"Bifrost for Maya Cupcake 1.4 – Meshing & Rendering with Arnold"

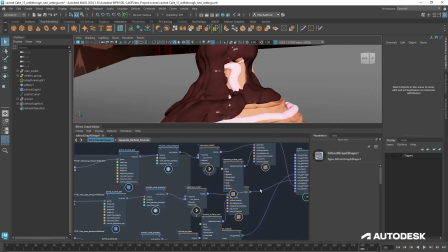So I'm just going to plug in those particles and we'll just get a better understanding of what's happening. So just pull those particles out from that cache. They'll load in.
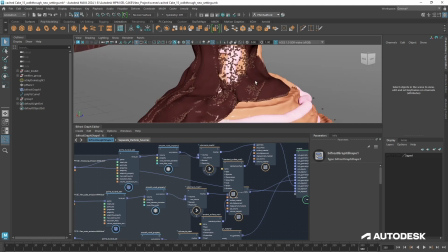Alright, yeah, so it's as I thought. There's just not enough particle information there for me to sort of worry so much about this area.
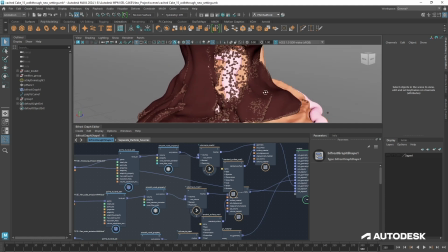I think what I might do is just push the mesh back a little bit. Maybe try and pull away from some of that detail. So we'll just give it another smooth. But that's going to be like an overall smooth. So let's just see if the level set threshold, just kind of pushing that out a bit more, will help us in this instance.
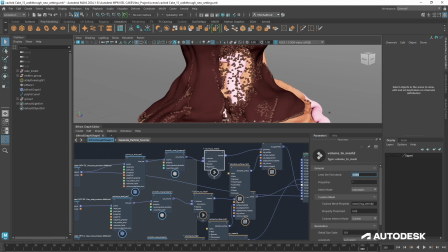So I'll just go to 0.004. It might just bring the chocolate up over this area and just help us when that mesh starts to go a bit crazy. Alright, that looks okay. So if we just pull the animation back to when that mesh starts to go a bit crazy, and we can have a little look, see what's happening.
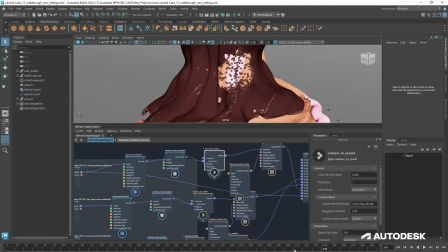Just come back a bit further. It may be that we fixed it with that little push out. That does look better.
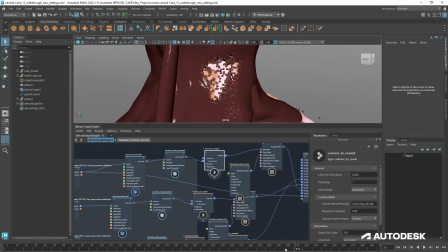Just come back a bit more, just to double check. Because I don't mind this area splitting apart.
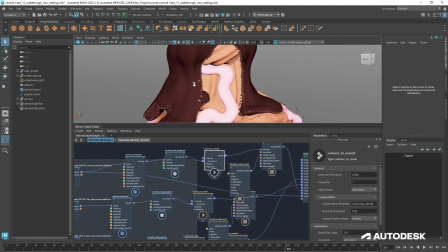That's kind of what would happen with liquid, as it just gets thinner and thinner. But yeah, I think we've fixed that just by doing that.
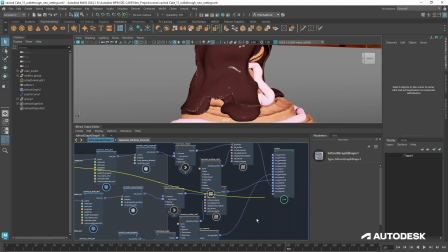Also, you know, things to keep in mind are, you know, the kind of angles that we're going to be rendering at and stuff like that. So sometimes you just kind of have to choose your battles wisely as to what you want to start chasing. But that looks cool. So I think it's time to get onto some lighting and look dev. Another thing we need to do actually is to just select the Bifrost graph itself,
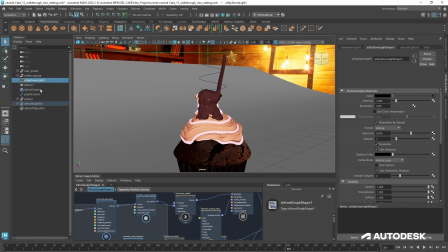because if we want to get motion blur happening in Arnold, we just need to select this and then go to the Arnold tab, and in motion blur mode we'll just set this to velocity only, so that when all of this drips we're going to get the motion blur working through Arnold.
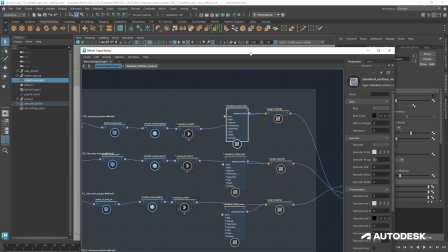So I started off with like a little scene cleanup, and just to kind of get things in order,
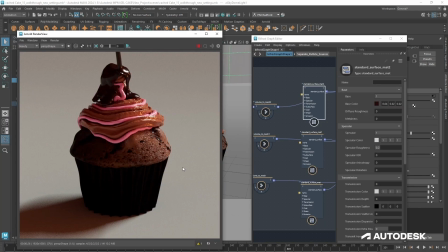I kind of wanted to get those standard surface nodes just in my line of view,
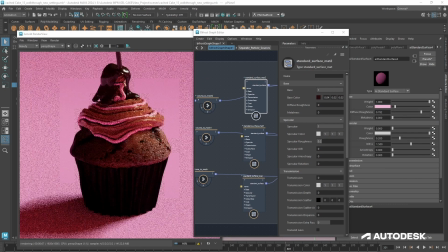as well as the render view to the side. And really, this is just, again, it's a very personal thing. I just wanted to go through and just get my subsurface scattering kind of looking right. Things like cream, like thick cream like this, you could really go over the top with subsurface, and there's no need.
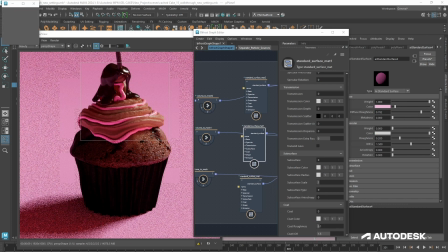You just kind of want to make it look more natural. So you just want to, just like a tiny smidge of subsurface, but it really does depend on the scale of your scene and whatnot. I added some extra lights. Lighting's kind of one of the things I really enjoy. So I was bringing a light in on the right hand side.
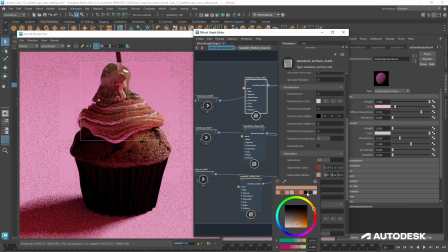I do have a dome light with a HDRI attached to it. But also one of the important things about lighting sometimes is just to get a little rim light going.
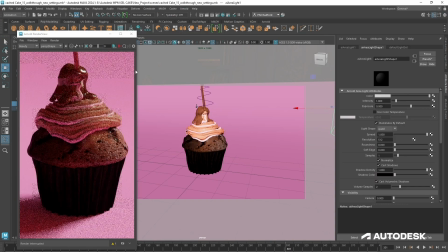So I just had a little light on the back. And that just really helped. Again, as I said, all of this is personal preference.
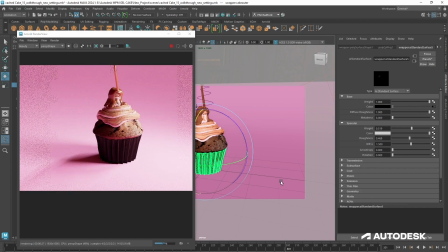But, you know, I just went on to create three different cameras. Just sort of placed them around the scene.
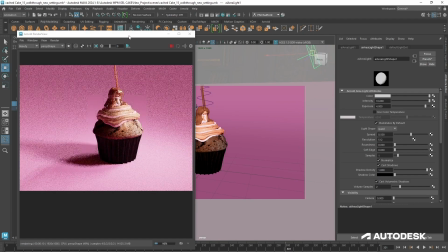I was a bit lazy, I didn't bother rendering out the depth maps and stuff like that.
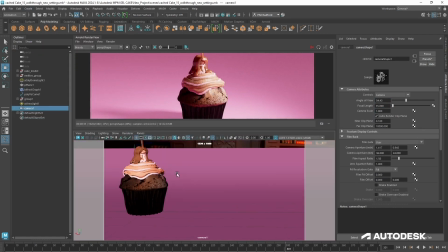I just did kind of in-camera depth blur, which is another thing that makes Arnold renders look amazing.
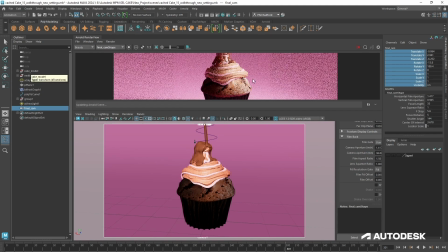But as I said before, that because we're dealing with cache, you should be able to use this in your preferred renderer.
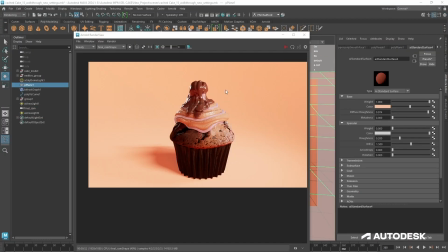But obviously, we love a bit of Arnold this end. But yeah, hope you enjoyed it.